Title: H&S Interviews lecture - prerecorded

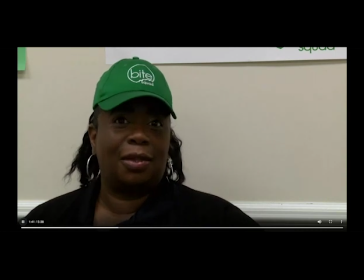Y2K or millennial, it's just a sign of the times and the way things are evolving.
Seeing a diverse student government,
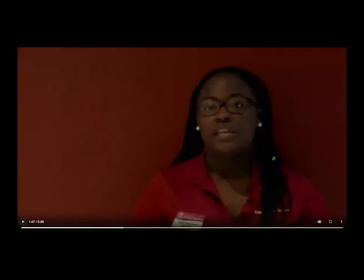seeing diverse people in universities. so really important interview she's wearing a red shirt you stuck her up against a red wall in the dark part of the Union right that is just not gonna help us pay attention to what she's saying because we're distracted by what we're seeing
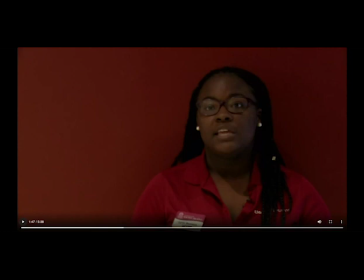so also the law of placement is in the wrong place if she's looking over towards the opposite direction that should be the side that the law of layer is placed on. So take advantage of that light. Turn her around. Don't stick people up in a corner or against a wall.
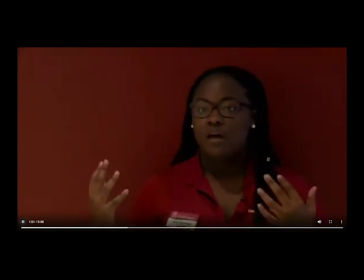The ambassadors, seeing diverse resident mentors, orientation leaders.
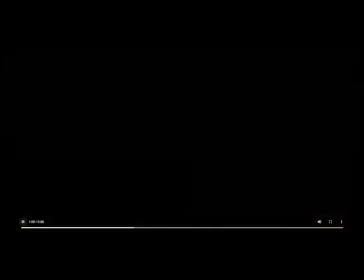I think that all those things are going to make a difference. We're the youngest county in South Carolina.
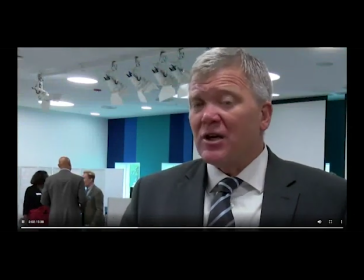So this guy is pretty good. We could still get the I the camera up a little bit farther and I would like to get the reporter a little closer to the camera in this case. So actually, this was a one man man shoot. So you need to stand closer to the camera.
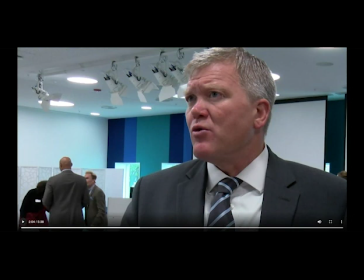And that way he's not looking quite so profile. Also, I think they might have used a lot. I'm not sure. It's a pretty loud background, and I'm having a little bit of difficulty hearing him.
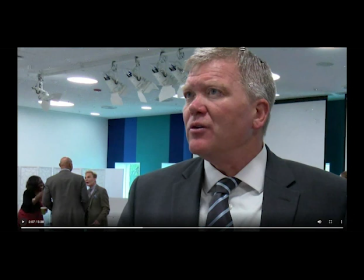So if you're in a situation where you have an opportunity to choose the lob or the stick, something like this, you want to use the stick mic. You want to get it up as close to his mouth as possible without seeing it in the shot.
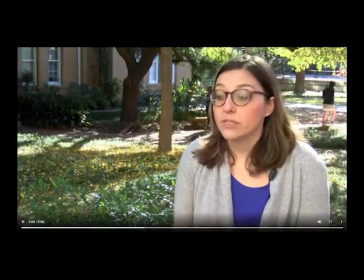I'm more likely to have unstable relationships, which can be dangerous in terms of feeling.
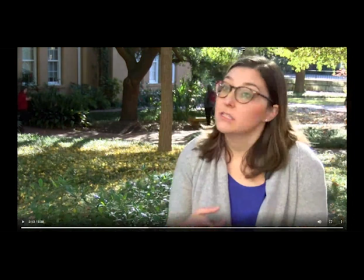So I really like the concept of this interview. I like it being outside. It's actually really well lit. We have a bit of half and half, and I think that camera lens is a little high, so I would tighten up the shot so that we have less looking room so that she takes up two-thirds of the frame,
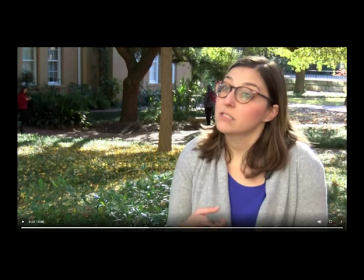get the camera lens down a little bit, and put the lavalier. Actually, I'd probably skip the laval because there's lots of sound of people walking by and the crunching of leaves. I'd probably use a stick mic here, but if you're going to use the laval, make sure that you're putting it on the correct side, which would be the opposite of what we're seeing here.
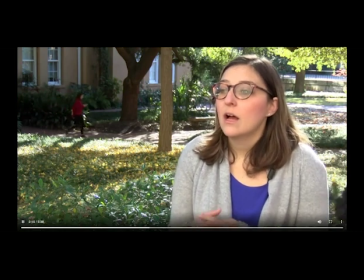of self-worth and risky behaviors later on in life.
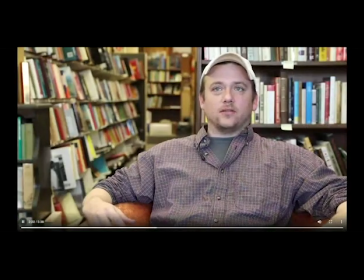Well, I'm just excited about it becoming a destination.
So I love the look of this interview. Absolutely beautiful. It was actually shot with somebody's DSLR. Just a beautiful interview.
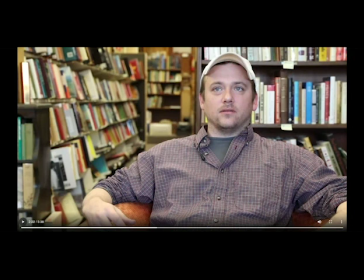But where is the reporter? The reporter is standing while the mic or the camera is at eye level.
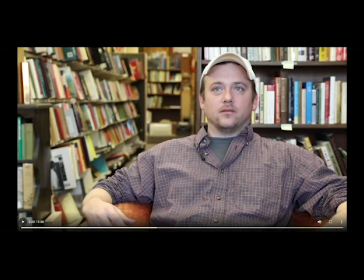But the reporter is standing up. if you are interviewing someone who's sitting you need to bring your body down to eye level with that person if you're interviewing a little person a child and they're sitting on the floor you need to sit down on that floor you don't want to be standing above
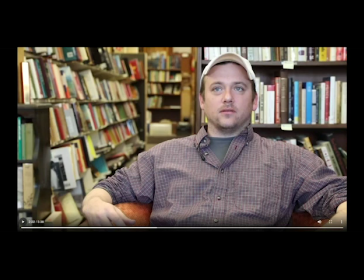your interview subject it's uncomfortable for the people at home so even though the law of placement is pretty good in this case they actually ran the law of cable up behind his shirt and then threw his collar and clipped it there it worked out okay sound was fine really sharp lovely blurry depth
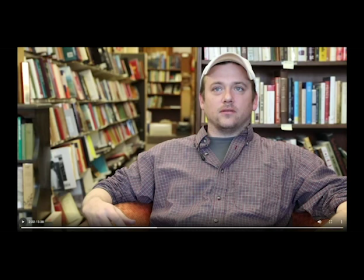of feel very nice but um he's looking up at the reporter so it's a distraction once again um you know it hasn't always been this way here this has been a lively spot before uh you know it did kind of have a bit of a downturn but hopefully if they're doing this right
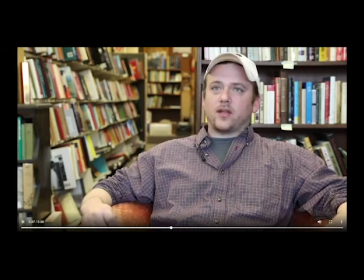uh it'll get back to being its own little destination and you can really keep
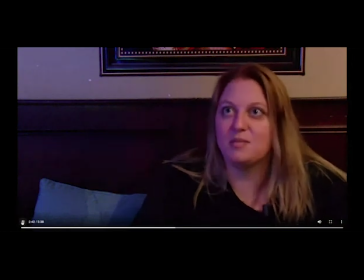someone healthy just by simply getting same thing here she's looking up at the reporter she's up against a wall it's dark we're not taking advantage of the dominant light in the room uh you're using a lav in a
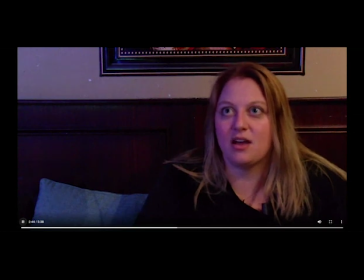in a busy place i think you know this is something we want to something that costs six dollars to do maybe um it makes the world are different.
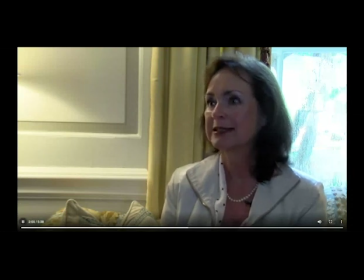I'm hopeful that by introducing more positive lifestyle behaviors at the college age, that people will realize that, you know, the longer you lead a healthy lifestyle, the longer your life will be.
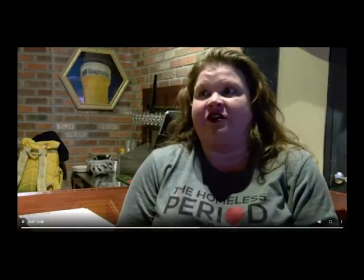You know, we've all been in a situation where it's just happened.
Again, dominant light falling in a weird place behind her. You can see the shadow of her face in front of her. So you can tell right away you're not taking advantage of that. So actually shoot her with the work that the women are doing behind her. Turn her around.
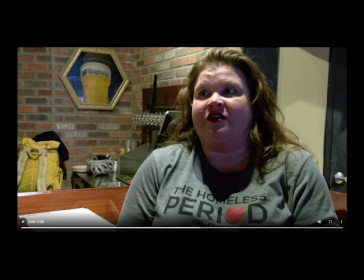This is a really interesting story about the Homeless Period Project. Very interesting, but a bit of a distraction. It looks like she's in Gulag being interviewed by someone who's holding her captive with a light in her face. So let's let's avoid that.
I'm in the restroom. My mother knows she's like, hey, girl.
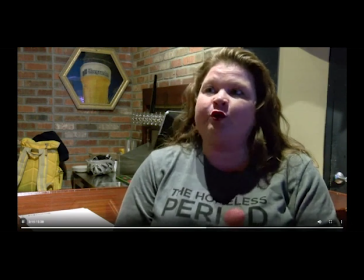So I just think a lot of it has to do with the embarrassment of it. and people just don't really think about homeless women not having these products.
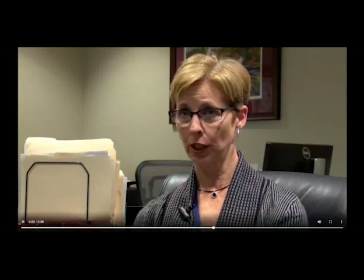The more that folks use Columbia, the more they use.
Again, you know, she's super sharp.
That we get your air service.
She's super sharp, but she's got shadows on her face, shadows on her neck.
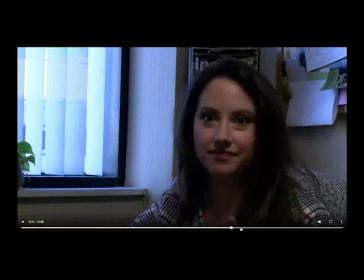I just get that.
This person is backlit and blue.
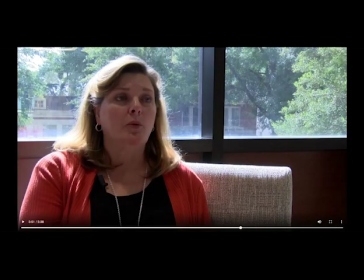This person is backlit and it's half and half.